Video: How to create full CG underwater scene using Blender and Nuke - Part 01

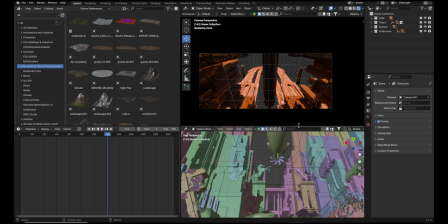[16:56]
Before that, I would like to say that I have added marine life only in the area where camera is reading them more, especially in the foreground area.
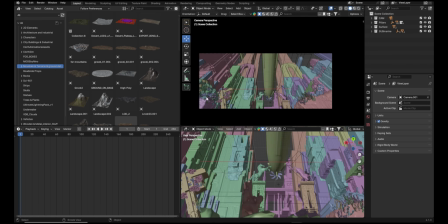[17:03]
If I see this, you can see this is only added here. It can give that impression that it's everywhere in the scene, but mostly we are going to read it in the FG. So that's okay if we are just adding it here and nowhere else. Let's now go to the light and see how can we add to light to the scene.
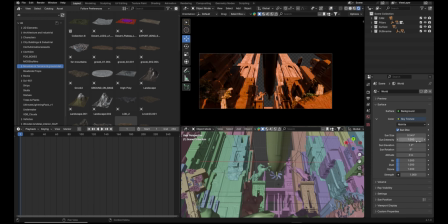[17:22]
First, I don't want this skylight, either I can make it 0.
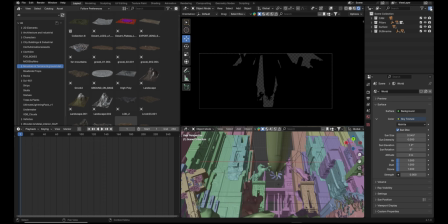[17:27]
Before adding light, let's create a folder, lights, keep it here,
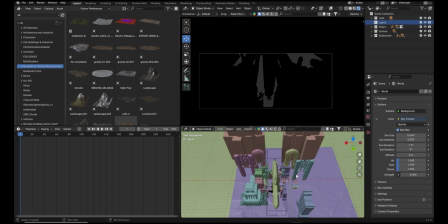[17:36]
and see which light can go well to the scene. Select the folder, go to the light. I'm going to use area light. We don't want any harsh light in the scene, we want diffuse light, so I think area light would do really good.
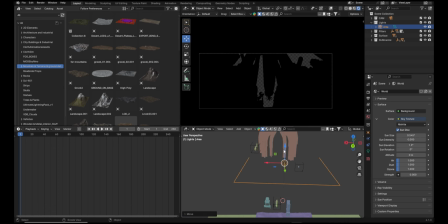[17:53]
Let's keep it higher somewhere here. First, not visible. Go high enough in the scene and make it much more bigger. And I will use the intensity around
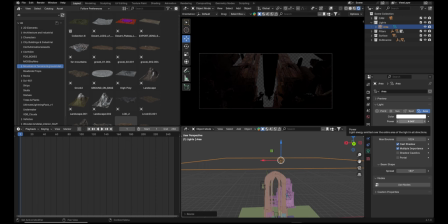[18:15]
something like this. Even this intensity is less because the shot is big and light is too broad. If I make the light smaller, you can see that then it will go more intense, but we don't want that.
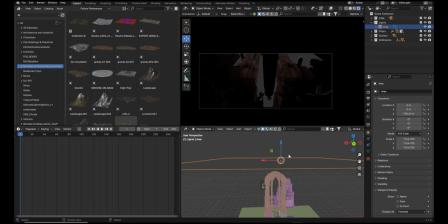[18:29]
We want very wide or spreaded light here, because what we are showing is light is scattering from the sea surface. Mostly shot will be dark, but since we are creating cinematic scene, we're assuming that we can assume that something is happening there in that hidden
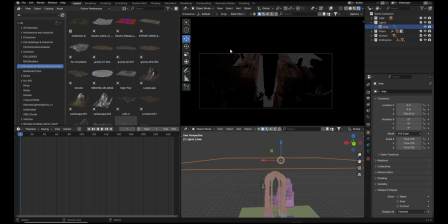[18:47]
city, and we can see some light sources, but mostly light is coming from outside or somewhere, and we can create some cloudy looking scene as well in this underwater and add some more element to give that impression that this place is not like a normal place.
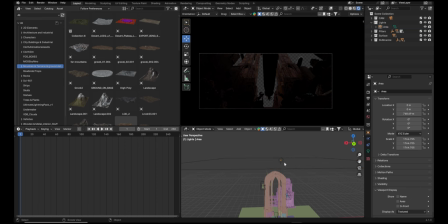[19:01]
So we can just play and see how that looks, but before that, just give more intensity to this light and see how that looks. I'll make it 15. Even that is too less. I'll make it 100.
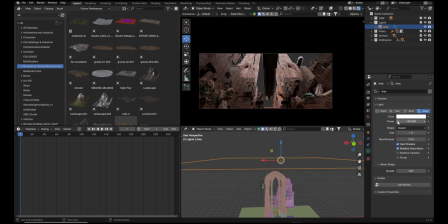[19:16]
Okay, that is much better, but it's too bright. Let's make it 50. Okay, I think this is good. Let's give a slight rotation to the light.
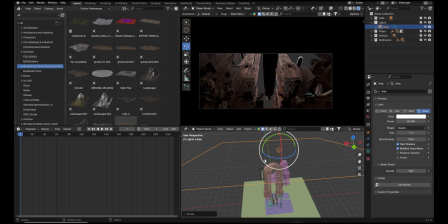[19:33]
Okay, now I don't want to work much on light, but I'll create a fog box and see how, because we're creating underwater scene, I'm going to create a fog box.
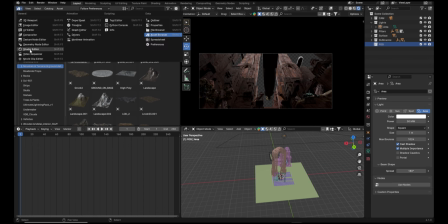[19:51]
So for that, we have two options to do that. One, I can just go to the shading, go to the world and remove this and select any principle or volume, right? I'm going to use this and just plug it here.
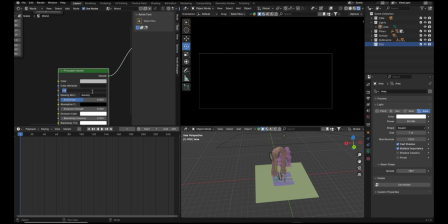[20:09]
Now it's too dark because the density is too high. Make it 0.005. Okay, we are reading something there. Let's make this anisotropy. I can't really read that. Let's go make it higher.
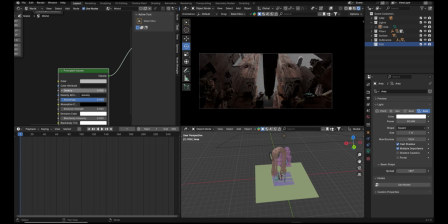[20:28]
I think this is still too high. Okay, make it 0.5 here. This is much better. So we can add in this way and give any color that you want.
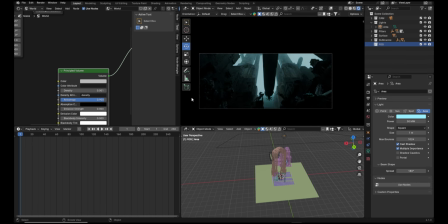[20:46]
I can give this kind of color. It's good. Let's make the density. Okay, it's too dense. Let's just keep play with those values and you can get a desired.